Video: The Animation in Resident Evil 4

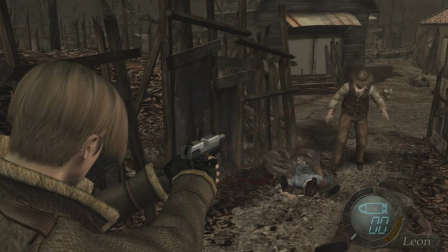(4:08)
Speaking of stress, reloading a weapon has always been one of the more tense moments in Resident Evil games, as it takes a bit of time to do, which interrupts your attack.
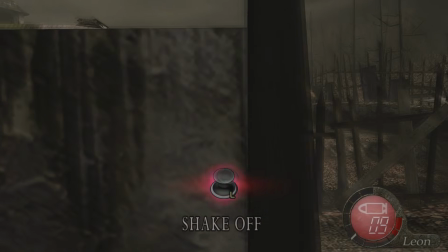(4:16)
Oftentimes this leaves you open, when enemies can seize the opportunity for a lunge at you. This will send Leon into either his defensive state or taking damage state.
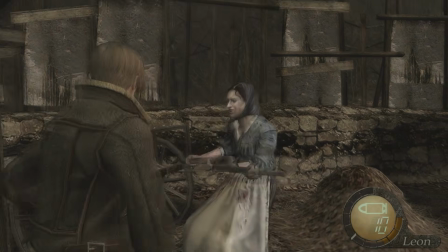(4:25)
Damage is mostly the same animation.
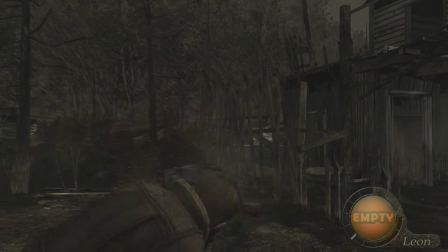(4:27)
It doesn't seem to matter what weapon Leon has in hand, being attacked by a weapon will begin the action of this backward reaction and a swaying recovery.
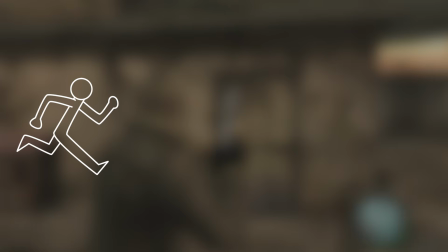(4:36)
Animation linking, back then, was fairly straightforward. If another animation had to start, the current animation would have to be interrupted,
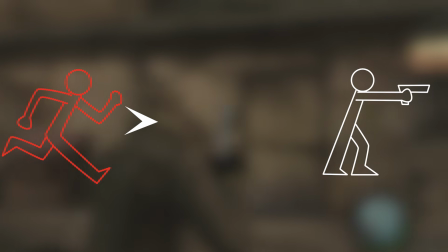(4:43)
meaning the current frame would need just a mere few frames to connect, or smooth out, the transition into the starting pose of the next action.
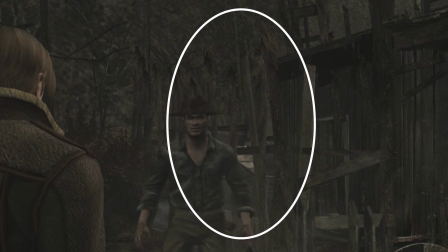(4:51)
You can notice this in enemy attacks as well. It's super quick, but it just stops it looking too poppy or snappy.
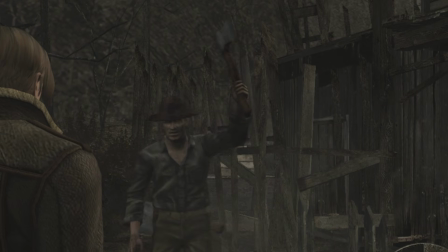(4:58)
Like it doesn't just pop into place, it has a very quick transition.
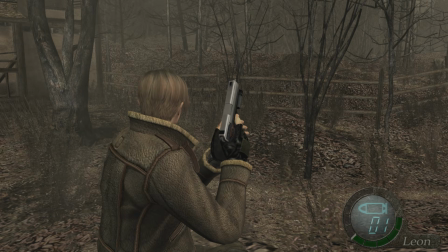(5:02)
Leon has a couple of different movement cycles depending on his state, that is, how much damage is taken.
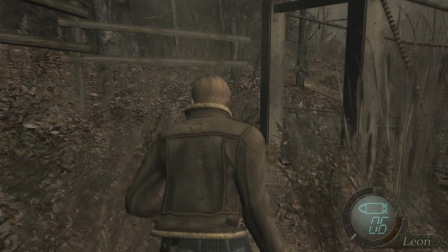(5:07)
He usually holds his gun up while at full health, but can't hold it up if he's low on health, and runs a little slower with his hand holding some vague pain in his torso.
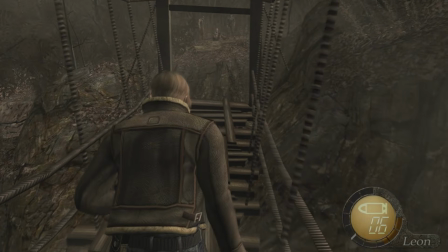(5:16)
It doesn't stop him taking aim just as quickly though.
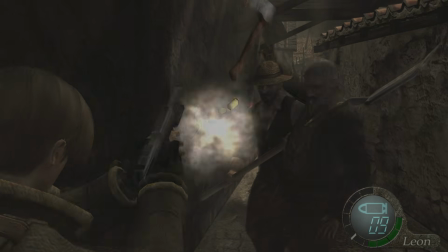(5:19)
Like I said before, you'll need to reload every now and then, although it ends up being more now than then, and every weapon has a different reload animation and a varying amount of time needed.
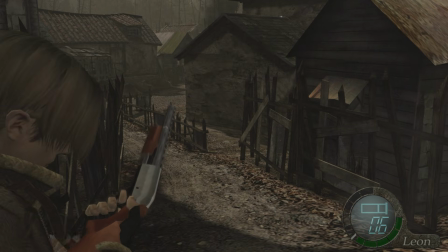(5:28)
Shotgun shells will need longer to load than a handgun round, for example.
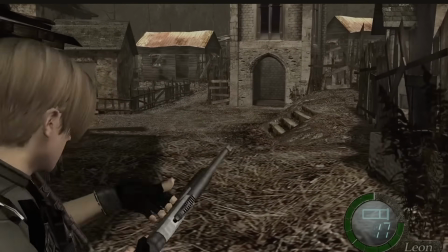(5:33)
Additionally, each animation is different, no doubt crafted using reference on how these guns are handled by real people who use guns for things.
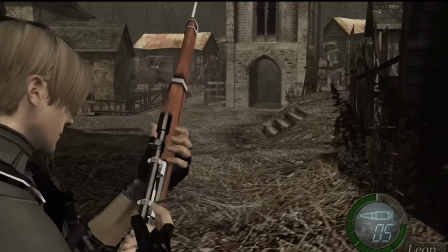(5:40)
I think my favourite reload is the rifle. It has a very satisfying mechanical appeal to the order and process Leon has to do when
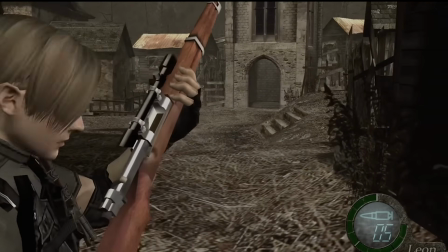(5:48)
slotting the round in and making sure it's lodged and flicks out the cartridge or whatever that is,
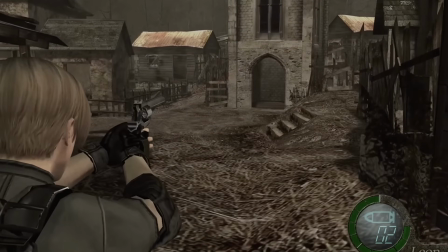(5:53)
I don't know. Whatever the bit is that pings away. I'm not really into guns, I don't really know much about them, but they look fun to reload.
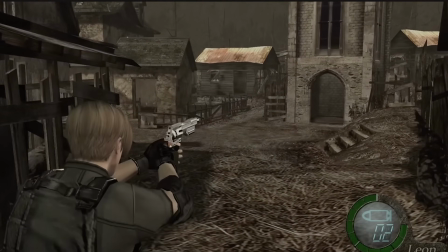(5:59)
I think my favourite recoil is the hand cannon. Just look at that thing. It's lovely.
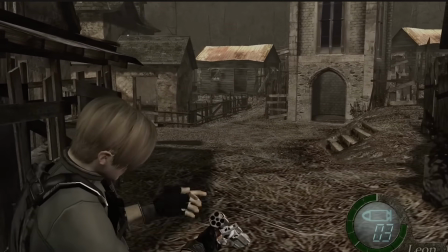(6:04)
Really exaggerated, but probably not even so. That's probably just how one might actually react in real life.
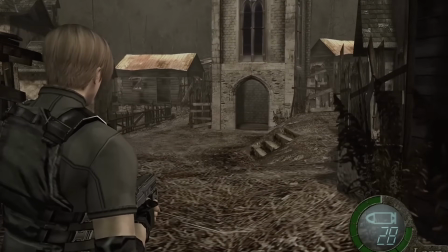(6:10)
The one that stands out as looking a bit weird is the TMP. It's just very snappy.
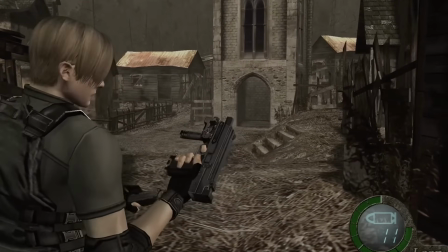(6:15)
I get that's probably the visual they're going for, showing the power behind every little bullet coming out, but using it once just looks a tad bizarre.
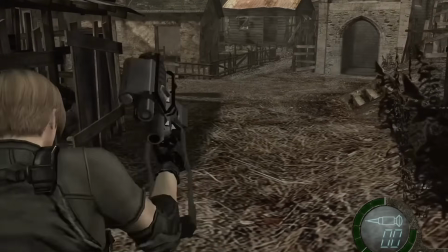(6:23)
Overall, the Mine Thrower is probably my favourite of all of these. And of course, some animations can be reused on similar weapons.
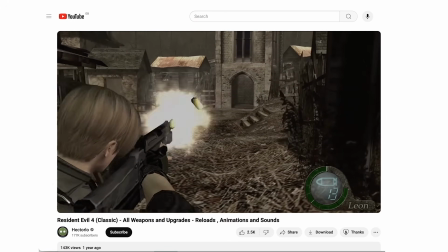(6:32)
There's this really good video on YouTube with just the weapon reload animations if you're interested. Thanks to Hectorio for making this video, very handy.
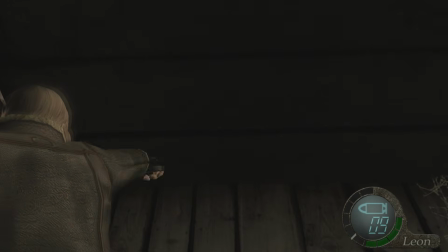(6:40)
I find the knife swipe animation to be a bit weird. I don't know, I feel like the direction is more like waving a wand rather than slicing a knife.
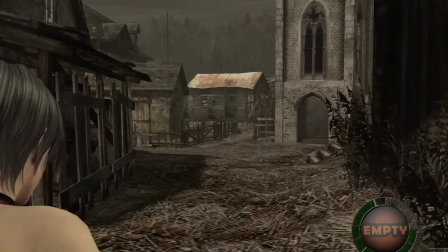(6:48)
Ada's animation is a bit more fitting, I find. It has a bit more force behind it, and I think it's down to it being more horizontal.
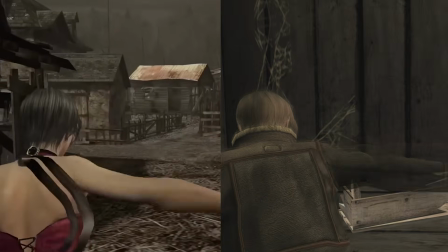(6:54)
It's not much, but it makes all the difference. And the throwing animation is nice.
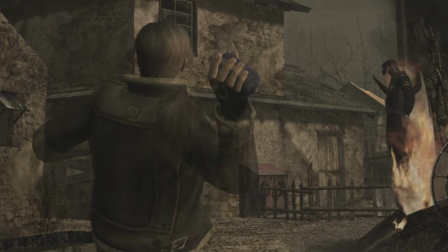(6:59)
This little twist in the elbow is great, though it does just feel like it lacks a little bit of energy, but I'm being picky.
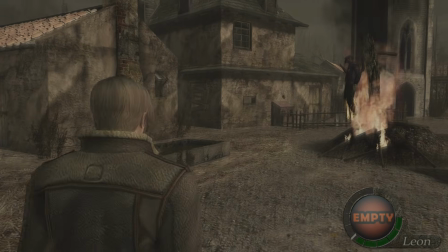(7:05)
I think I just like it more exaggerated, but that's probably not appropriate for the tone of the game.
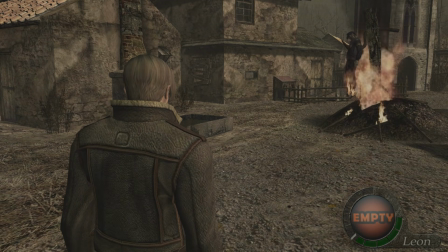(7:10)
Why? I don't know. Probably to do with that realism I was talking about earlier.
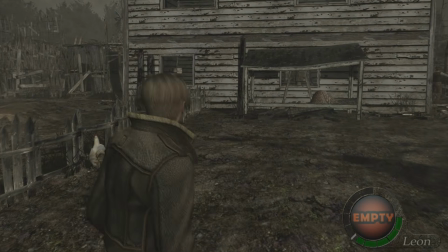(7:14)
Leon also has a jumping animation, which is generally the same for whatever he jumps over, which is handy, especially if you make everything he needs to jump over the same height.
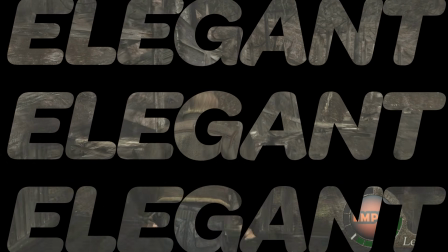(7:22)
This is what we call an elegant solution. Okay, so let's zoom forward a couple of decades.
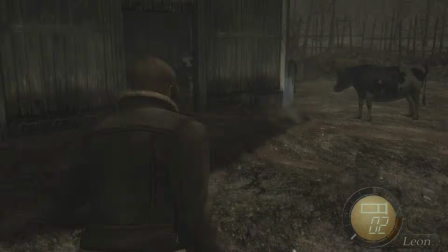(7:28)
We've been past a couple of consoles, a few Resident Evil games, before coming back around to Resident Evil 4 again.
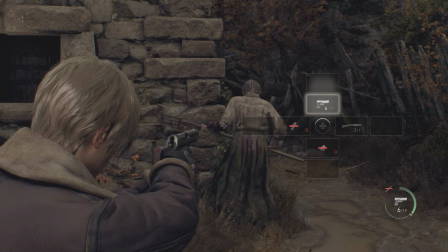(7:33)
Remade in the same way 2 and 3 had just been remade. We've had advancements in video game animation techniques, and things are pretty sophisticated now.
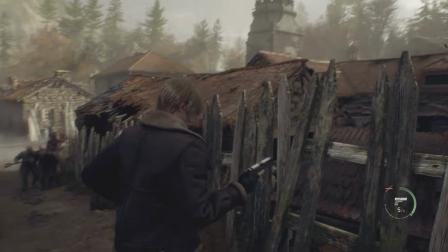(7:41)
For instance, animation blending is now a thing, where 2 or more types of animation can be played at the same time, such as shooting and moving, or reacting to other things.
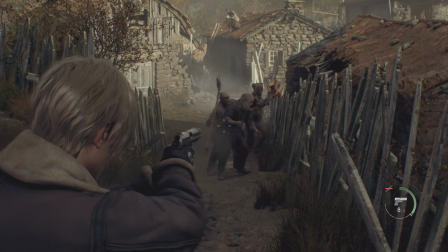(7:50)
Oh yeah, you can shoot and move now, which wasn't a thing in the original. You also have this great movement where...
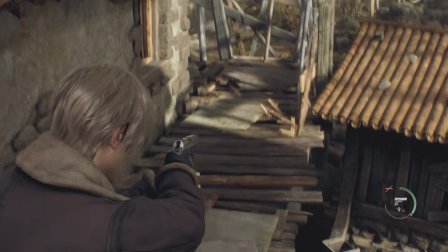(7:56)
Actually, hang on. Moving and shooting. That's a pretty big thing, right?
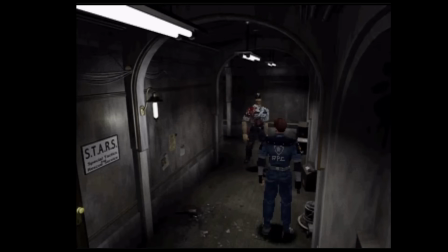(8:01)
I haven't covered the differences between the original Resident Evil 2 and its remake, but the original was fixed cameras and the remake was over the shoulder, like 4. That's a pretty big change, which drastically alters that original feeling of the game.